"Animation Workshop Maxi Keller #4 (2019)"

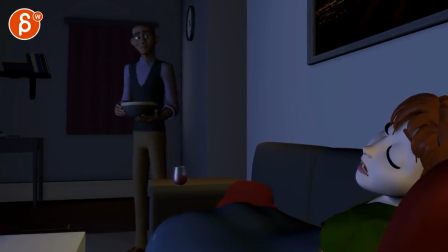let's play this whole shot here we are in polish mode
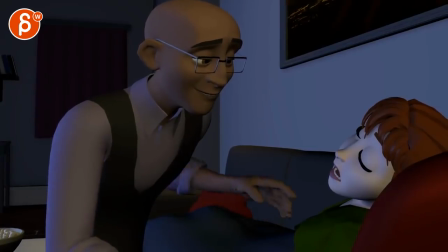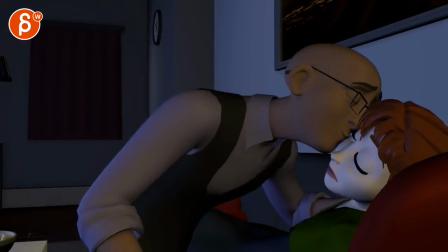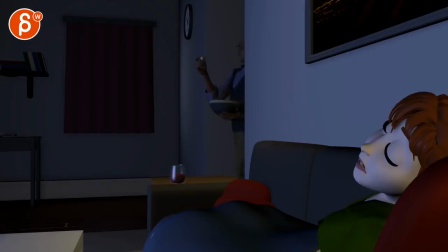yeah it's very cool i think generally everything is good i think the framing is good we're getting a bit top heavy here but i think it's okay
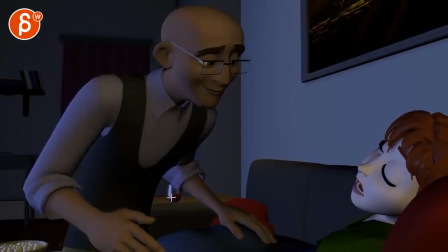still pretty high up i wonder if you can have a little bit more follow because you have movement
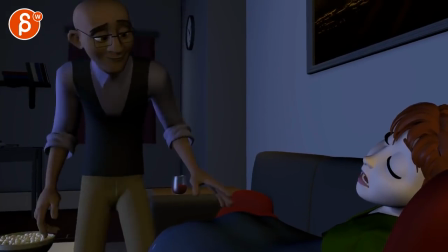here when it's not distracting I think you might be able to push that camera move just a bit
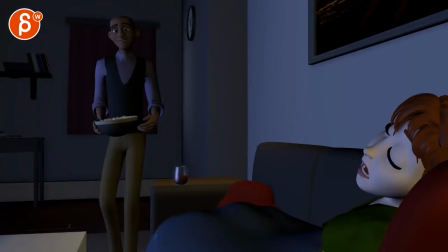now so this is in polish mode so let me just point out the things that struck me the most
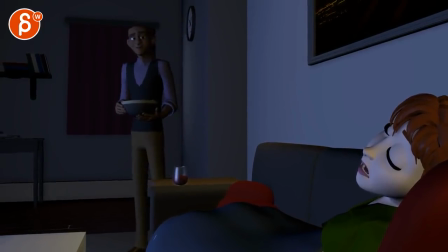looking at just general body movement before going into fingers and detail stuff so
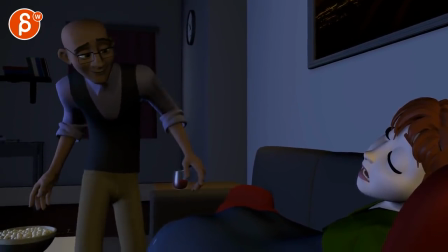to me what stood out was in especially in this section through here the head feels a bit ik or head align or head follow like whatever the controller name is where once he gets into this position the whole body
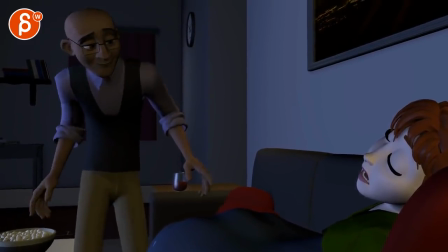starts to kind of float forward i think you could almost have a bit more of a side to side weight shift since he's taking a long slower step but
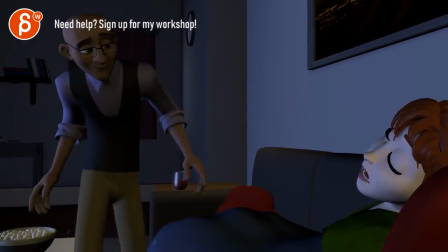it's just something about how the head just stays very smooth and it feels just all a bit floaty and then this might just be
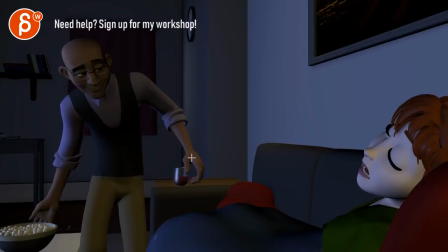visually but here it's might just be an ik arm but that hand just comes straight towards us giving this kind of a it's stuck in screen space like in height screen space and you can see how this is moving up especially through here you can see all that movement through here
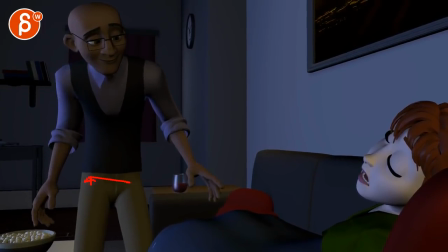what that arm stays put so this seems to be an ik arm same
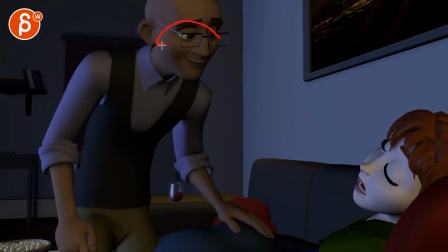thing through here just that there's a slight rotation in the head this way but overall it just all seems just a bit
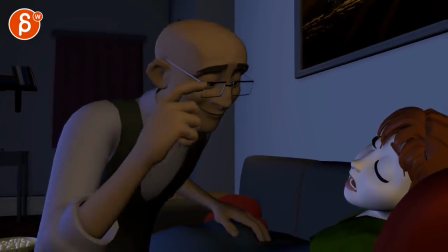floaty because of that it sounds like the head is on a gimbal into the head it's just
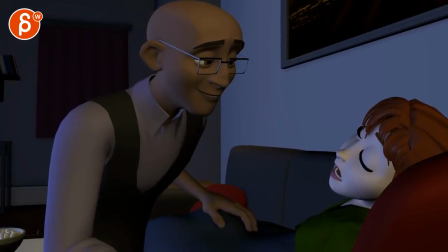so so smooth then the other bigger thing was if you do this i'm not quite sure if i'm seeing any elbow involvement i mean if i look at that line here it does go back a bit but it
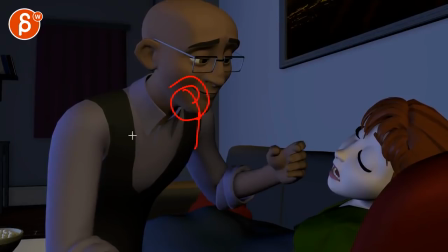seems very very isolated in this section i don't feel like that shoulder is really involved and after that it would involve the chest and because of that the head would adjust a little bit so this arm movement here seems a bit dislocated
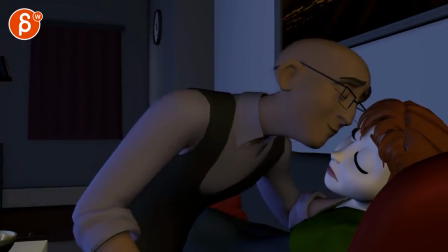there here gets a bit better here I wish there was almost
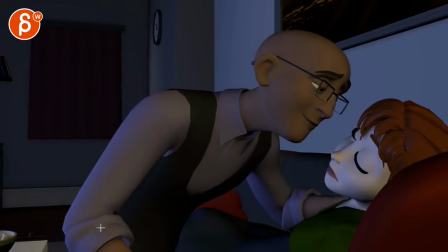as you go in here almost like a slight adjustment in here that would then bring up the shoulder
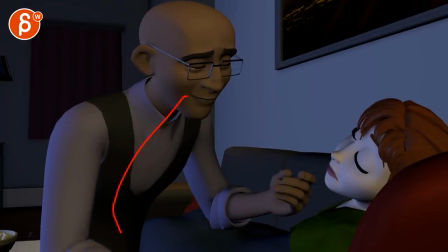just something so it doesn't just feel like the body goes over there
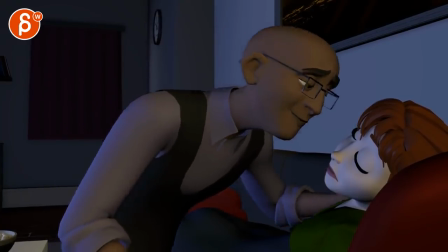it all seems a bit simple in its move because even
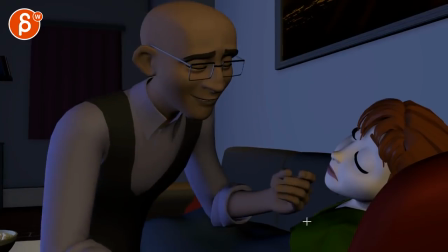in the chest there is no adjustment even if that arm goes out and then behind her and this is a completely random thought i don't know why she runs in poison ivy the hair the skin and
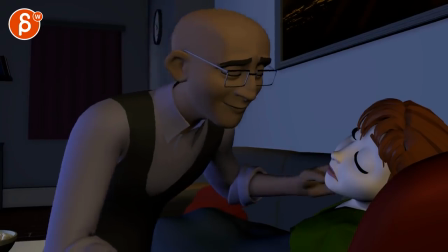the green never mind disregard that note and
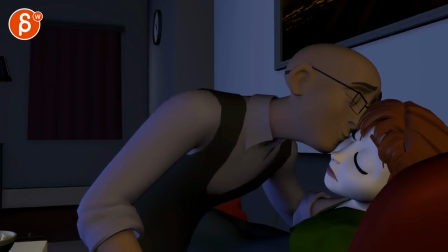i wish that here there would be just a slight on this he goes away from her and she has some movement in the head which is cool but i almost feel like you could push him down just a bit a little bit of a squash on the lips and i know he tries
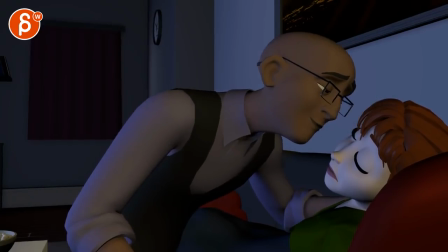to be gentle enough to wake or up but there's something where i think i would push forward a bit it feels
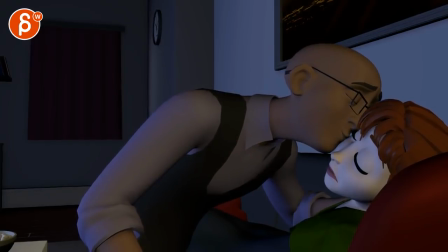like you get there and then oh don't want to go too far into sections and things and then that goes back
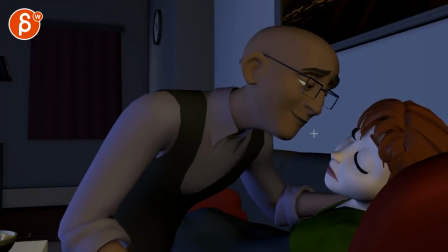and i know it's a bit tricky with the position here but there's a slight feeling of let me see
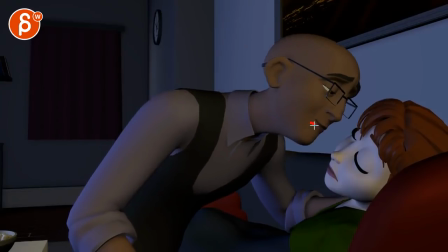if i can draw this here if that mouth is here he
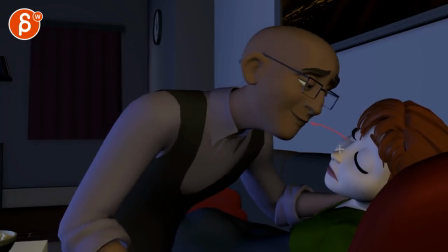gets kind of through there right somewhat that's somewhat the arc
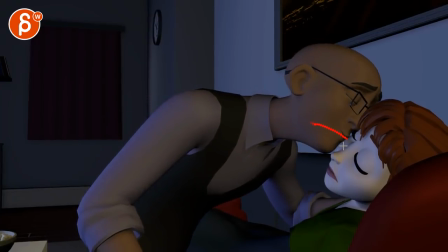let's see if that still is gonna stay and then as you go back i know it's a bit lower we're doing kind of a lower arc there but there's something about him coming back pretty much at the same
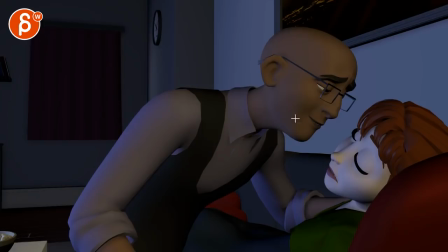point and there's just there's just a slight a b feel too like he starts at a goes to b but comes back to a and i think there's something in polish lands just to kind of give it a complexity where maybe he gets there and then as he's done
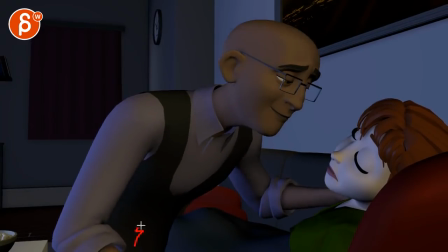it might be like he might go a bit up in this where the root goes up a bit maybe pushes himself up a bit and that's where that hand thing
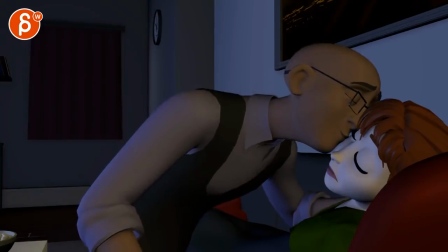comes in and with that shoulder up and then after this he could
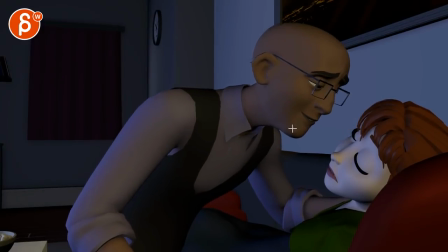compress and then kind of when he's here that mouth is actually here the head is lower he kind of decompresses into something lower you
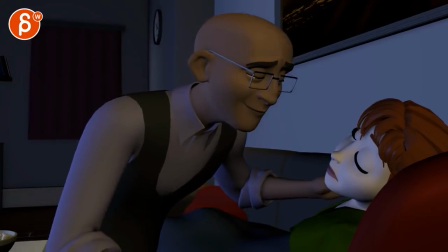know it's almost like he gets there there's some tension the body goes up to not touch
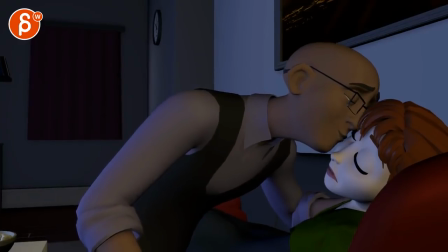her here to not wake her up and then imagine after this he's just so happy and in love
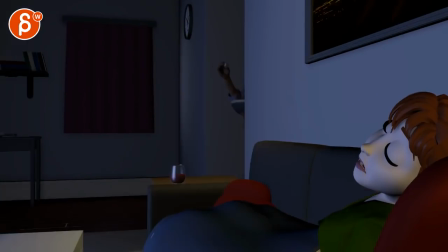that it's almost a sigh he goes because the other thing that happens here is that he goes
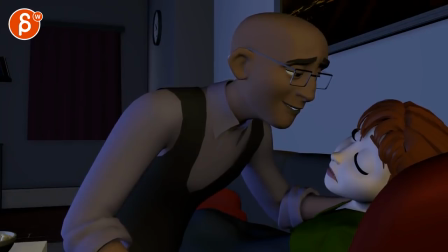back and then it's right there there's that he's there's a very harsh stop in his holds and then watch out there's something uh where he seems to be looking a bit here i would have him look a bit lower but imagine like i say it
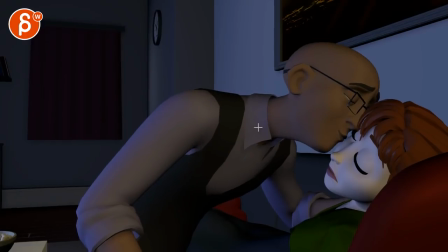goes more in the upward move upward move there and then when he's done it's that i'm in love side type of thing of and then
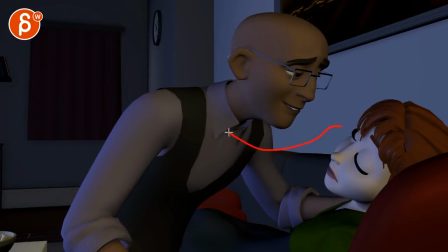that would extend to the shot where again it's a much lower arc in here and then his shoulders could could slump and he could have a bit more of a head tilt over either way probably towards her might be visually more interesting
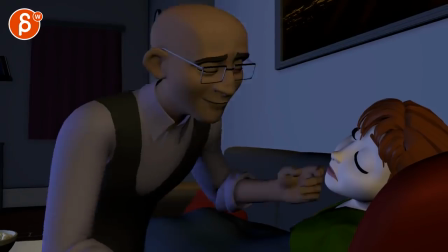I think that is my thought there.
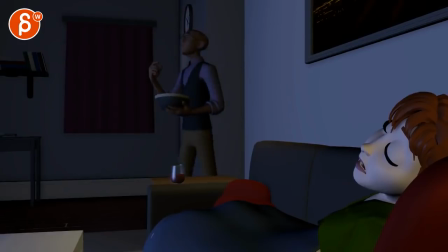I think the rest is cool. Take a look at...
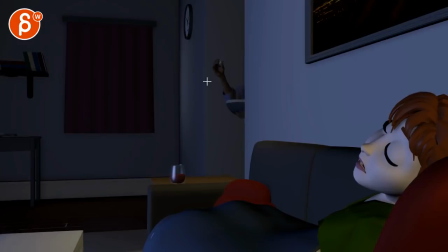This is super picky. I don't think it is needed, but... There's something about him coming in where everything feels very straight on the line. There's not that much up and down. And I think, again, I don't want to change too much, but the thought was potentially...
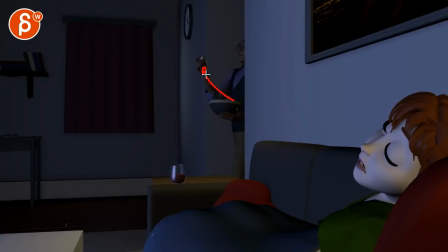Imagine that hand would be this low. And there's a bigger move up. and up until here the waimu feels almost like stagnant and you can go much broader so it's almost like down there i'm yeah yeah yeah like he's happy he's like yeah we're gonna popcorn and watch
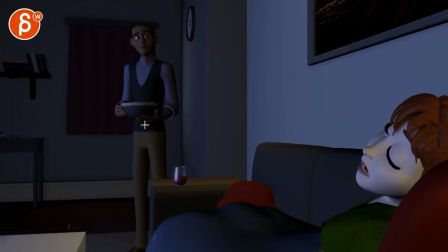a movie and then it's and then after that he goes you
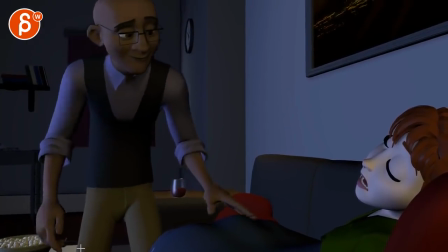know shoulders up into oh you and then it's a bit more let me be quiet so you got that contrast of all right all right oh
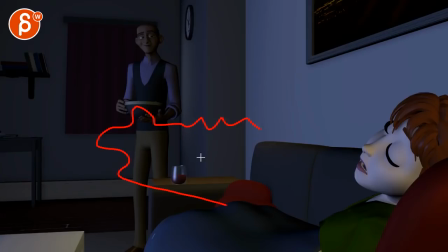you let's be quiet let's be quiet let's be quiet like these are kind of the energy levels that i'm envisioning there and he seems a bit straight floaty coming out there and not by much just a little bit of up and down just give it a bit more happiness in there and a bigger
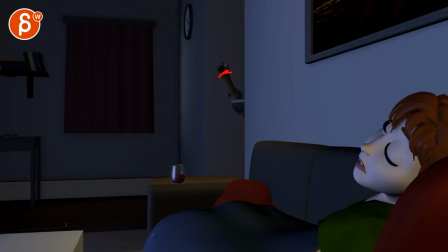arm move from here to here so it's really drawing our attention which i know it is i mean he comes out like everybody's going to look here but just kind of push that a bit more and